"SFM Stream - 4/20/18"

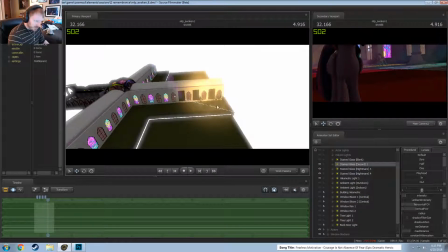763s
Well, if I did that, at this window, I'm going to be pointing it at the door, but by the time I get to these windows over here,
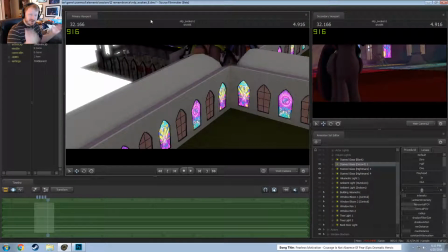769s
I'm now I'm not even at a straight line anymore. I'm actually at an angle.
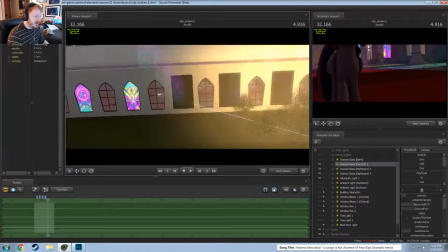774s
And so I had to make sure that if I did this, that I only covered a couple windows.
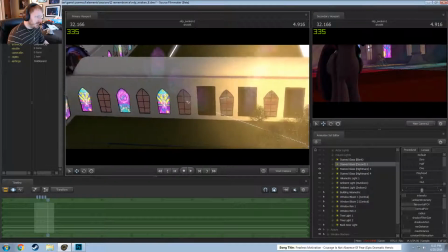779s
So in this case, I did 3, and then if I went to go do the hallway again, I did 3.
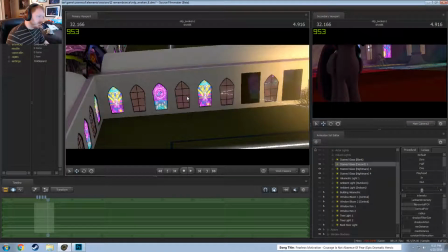784s
So I was trying to do it in small little sets, so that I wasn't having that weird angle.
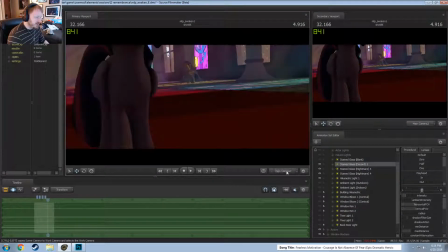791s
You can kind of tell it in some shots, but normally you could barely.
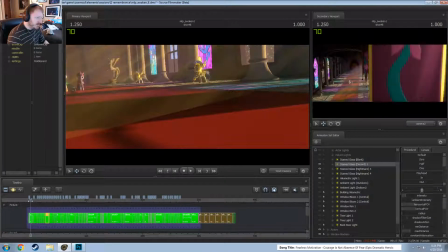796s
I think like maybe this one.
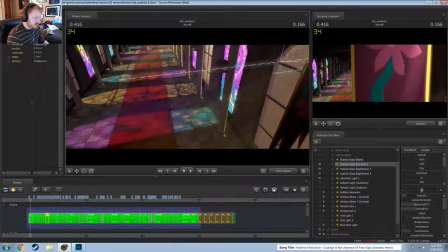801s
No, not really. But this one will have, like I said, you can see the 2 lights.
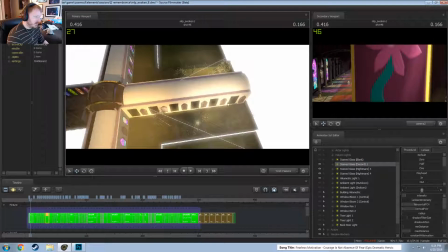810s
So one light here, one light here.
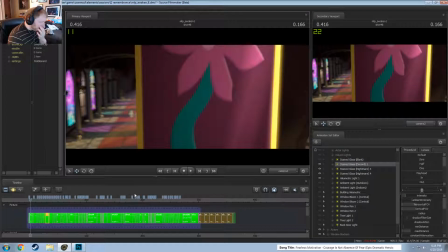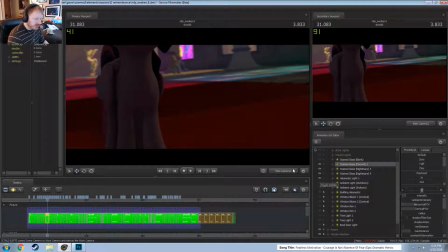820s
So that was the volumetrics to fill
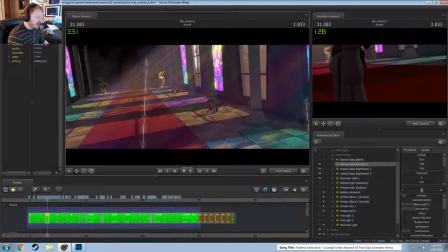826s
these little gaps there, and I try to make it so that the lights would at least hit those unicorn statues in the background, because I liked how that glow came in. I removed those.
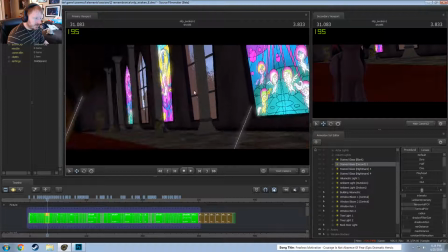839s
Besides that, like, so there was the trees out there needed to be lit, so these are some oh, I think these are, oh yeah, these are just lights on the inside. I had that backwards. So these would be the tree lights. So just something to get some light on the trees.
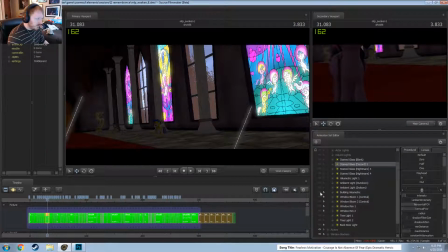I don't know what that is. Oh, might not be needed. So these are just some extra lights to help.
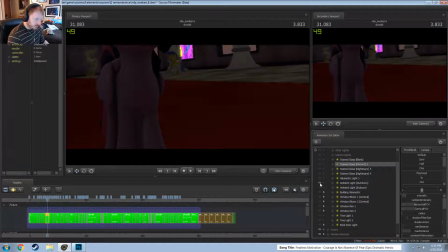868s
So this is just to give a little bit of an extra background glow. It didn't really do too much, but I'll go with it. And actually it might be for the outside. Yeah, outdoors.
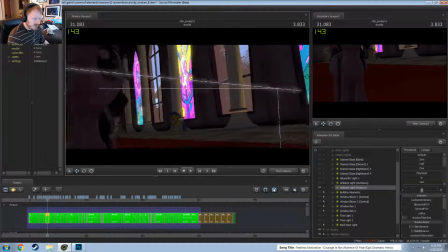879s
Okay. Then the inner is just a little extra light, because this, along with the column lights, make it work.
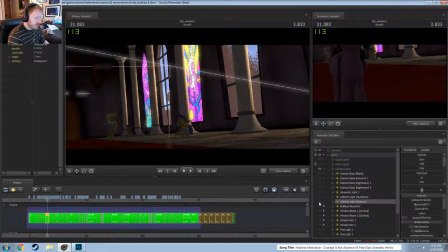887s
If you just did the rim, it didn't feel right.
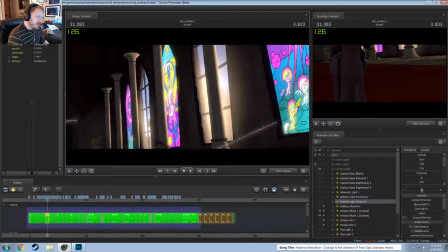897s
Okay, so these, I was assuming that it would be really, really bright outside, and that when it hit the windows would glow slightly.
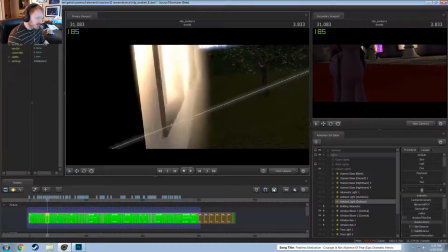905s
So I added a volumetric light that's very, very thin. It is literally just in the window, just to cause it to glow.
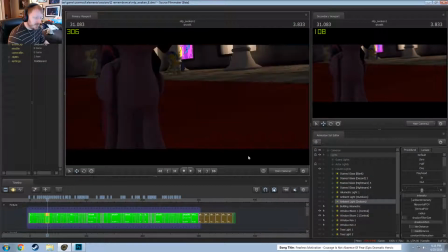913s
And when you put it in the context of everything, it actually is needed.
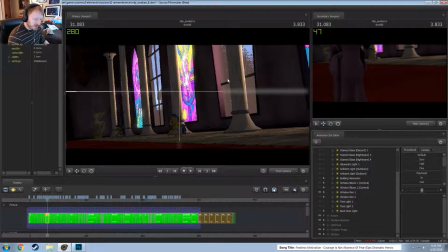922s
And then there's the window rim. So these are just lights to add onto the window's edges, so you can see that one and that one over there. Oh, nope. That one and that one. So along with the bloom, actually gave it that good feel.
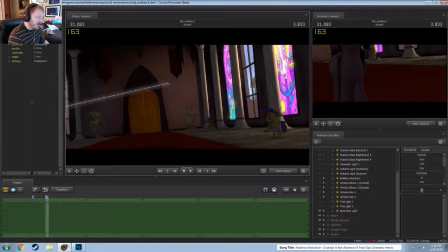940s
And then the backdoor light was just to give the wall back here some kind of a feeling of glowing light coming in from the wall. No, I know that the radius will do it too, but radius is also hard to control in that normally if you have a light that's super far away, you need a really high radius,
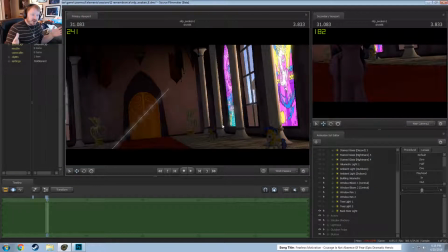960s
and when a light spreads out like that, using radius, its brightness goes down, so to compensate you have to increase the brightness.
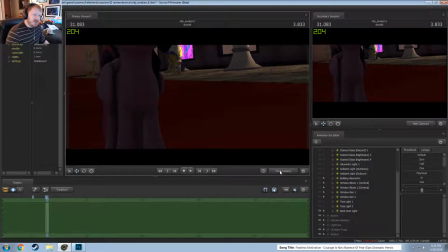967s
Well, but you only see that, here I can show an example.
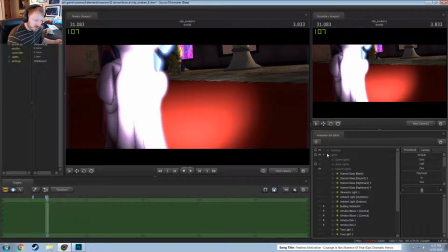973s
I try to use radius only when I don't need it too much. When I can add a little bit, but it can be annoying otherwise.
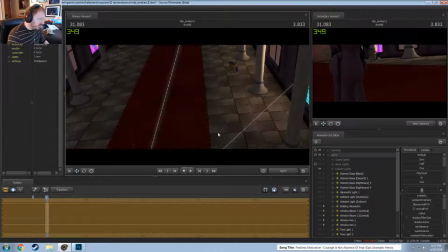981s
So
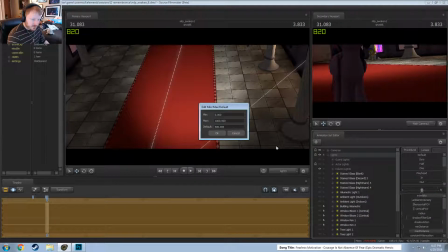990s
brain's fart. So let's have a pretty bright light here, just to make it so it's visible.
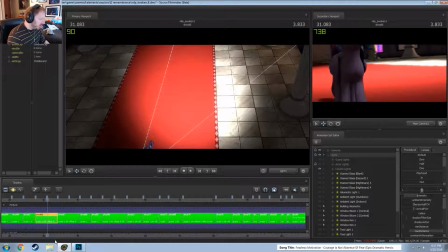996s
So this is a nice bright light, and when I'm in clip editor, you can see, is it a clip editor? My brain's stopping today.
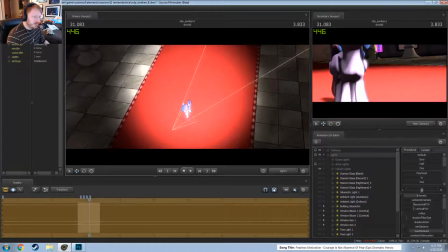1003s
You can see that this is nice and bright. We'll shine it twilight here.